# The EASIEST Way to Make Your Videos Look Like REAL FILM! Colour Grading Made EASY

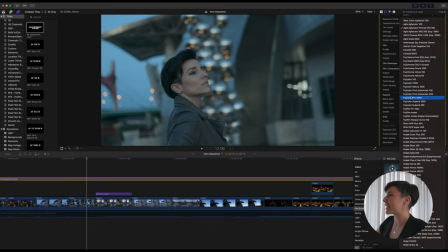(4:06)
You can choose as well black and white, and who doesn't love black and white?
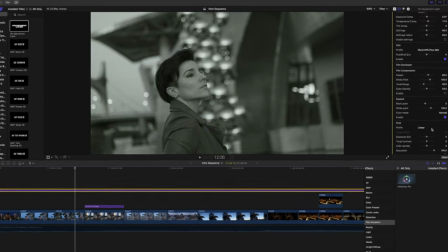(4:11)
You have Ilford, it's one of my favorites, and you have this one already edited in black and white.
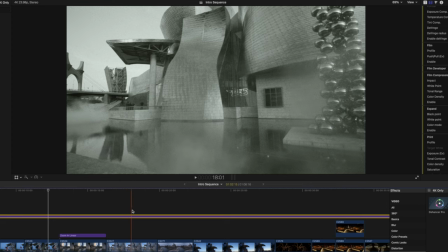(4:18)
Every single clip. You don't have to touch anything about color grading in Final Cut Pro, you don't have to know anything about it.
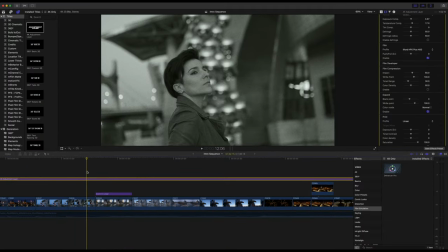(4:25)
I mean, I recommend you to learn it, but you can see, you're gonna be able to achieve a lot as a beginner, and then you can learn and be more professional.
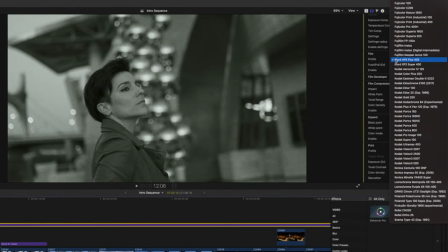(4:34)
So I'm gonna choose this one as well to show you. The one I use for my other video, I'm gonna show you how it looks, is this one, Kodak Kodachrome 64 Experimental.
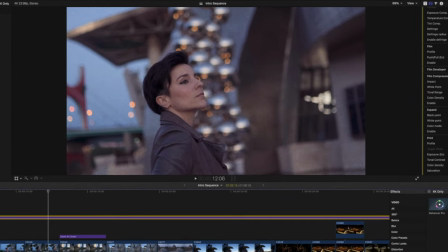(4:43)
And I like this one because this film stock is characteristic for the red and purple tones in the shadows.
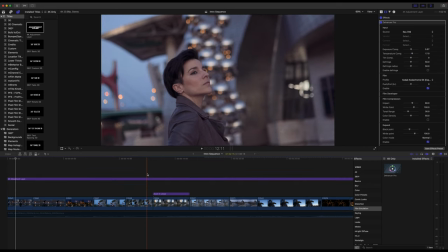(4:50)
I really, really love this film stock emulation and it's perfect. So this is the before, and in one click, you have this. I love it. I'm gonna show you one more I really like, and it's this one, Fuji Color Print Industrial 100.
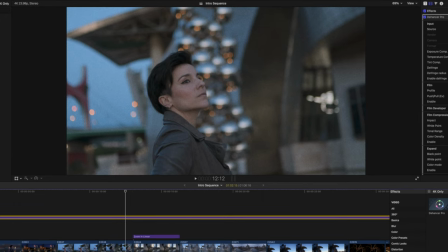(5:04)
It gives these moody tones, and if you follow my channel, you know that moody is my favorite word for color grading and for photography style, because it's my style and I love it.
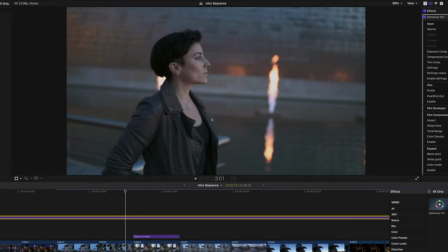(5:13)
And it's applied already to everything, to all the sequins, so it's incredibly easy. To change a little bit, I'm gonna edit it with another color grade, because you already have the other intro I showed you, so I'm gonna choose another one so I give you another example.
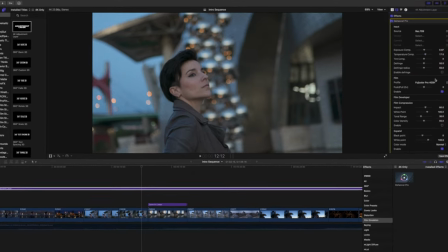(5:28)
I'm gonna select Fuji Color Pro 400, this one. This one is very subtle, but I really like it.
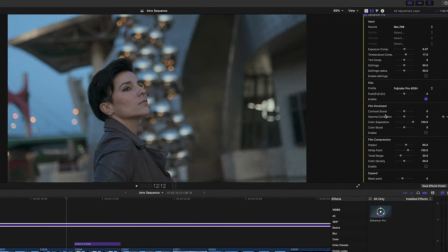(5:35)
And I'm gonna show you here, you have Film Developer, and you can play with the contrast, with the gamma, color separation, color boost.
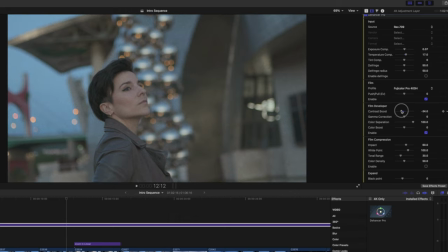(5:43)
And here is a little bit better. It's more washed out, and it looks a bit more like film. And now we're gonna go down. You have film compression, it's very intuitive, but I'm not gonna touch this now. Expand to play with the black point, the white point, exactly like film. And then you have here print. These are profiles, so I always choose linear, but I'm gonna show you how creative you can get with the other profiles.
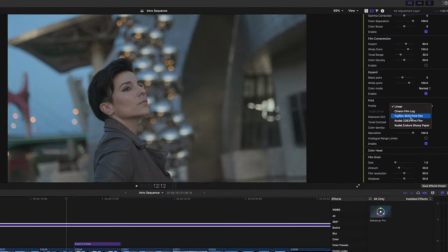(6:06)
So you can press here Fujifilm 3513.
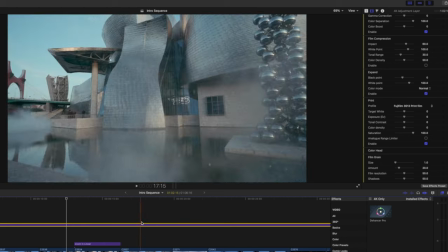(6:09)
It's completely different, and I actually love it because of the blue tones, and it's super cool, so you can get incredibly creative with this.
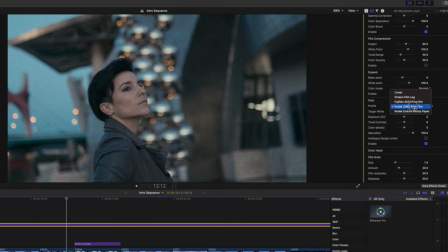(6:17)
Then another one is this one, it's a bit darker, and this one with glossy paper.
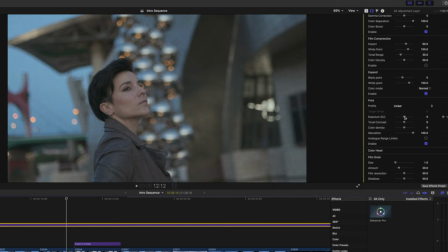(6:23)
So I'm gonna leave it in linear for today. And then you can correct again exposure, the tones, color density, saturation. So you can play a lot with this. Then you have more options here to play with each color.
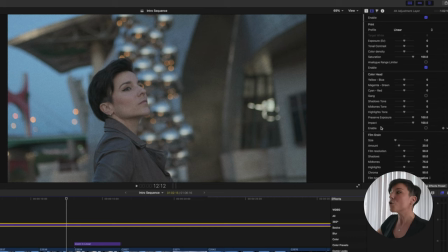(6:36)
So this is incredibly accurate if you wanna play with it, but you don't need to, you are a beginner. And this is film grain. I think personally you had to add a little bit of grain because it's more realistic. If you do like a nostalgic scene and you apply a film emulation, if you don't add grain, it's gonna look a bit digital still. So I would add a little bit because it's a very nice touch, and I'm gonna show you now how. If you remove it, look at the image.
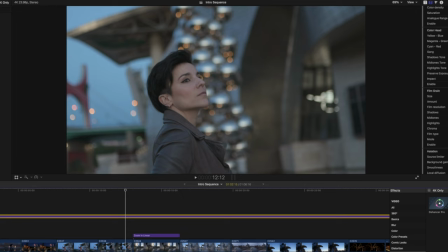(7:00)
This is very soft, and it's very good if you want to achieve this. It's totally fine. But you want to achieve the film look, the real one, you apply it and it looks way better and realistic.
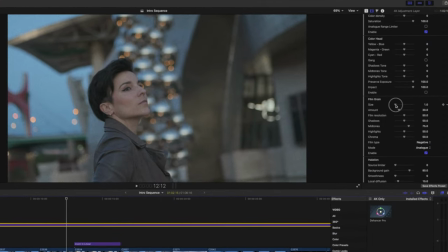(7:10)
But I'm gonna remove a little bit. You have the size here. It's very obvious, it's the size of the grain. I'm gonna remove it in one. And then I'm gonna reduce the amount because I don't like too much either. Maybe 3 or even 4. I'm gonna leave it in 4. You can see it already and it's very subtle.
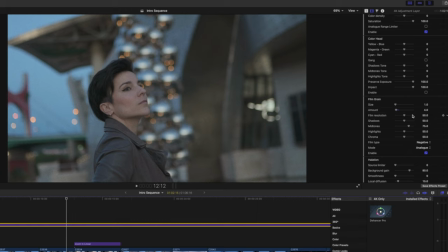(7:26)
Then you have the film resolution. This is just the resolution of the grain. Then shadows, midtones, add highlights. You can play with the grain in each section of the photo. Halation. This is another plugin that comes with the DEHANCER Pro, and it's these halos film used to create around highlights, but I don't use it. I personally don't use it, but there is another plugin I love, which is Bloom Effect. And the Bloom Effect is what you can create with mist filters.
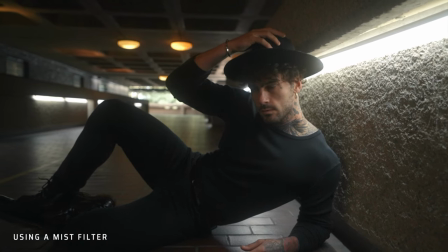(7:52)
I don't know if you know about them, I do have videos about this on my channel, and I love them because it softens the highlights, and it makes everything a bit softer in general, which is very cool and looks very cinematic. But you don't have a filter like that, you can fake it with this, and I'm gonna show you how.
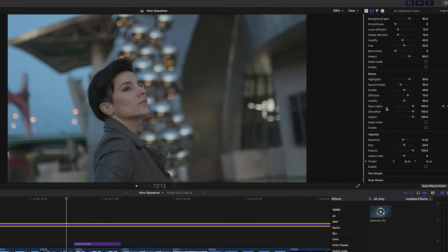(8:07)
It's very easy, you just have to go here to Bloom, and you press here Enable.
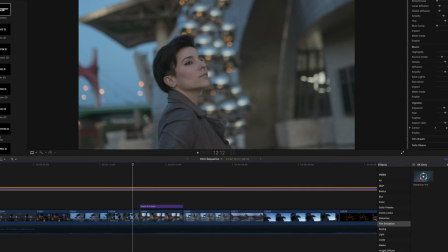(8:13)
This is the before and the after.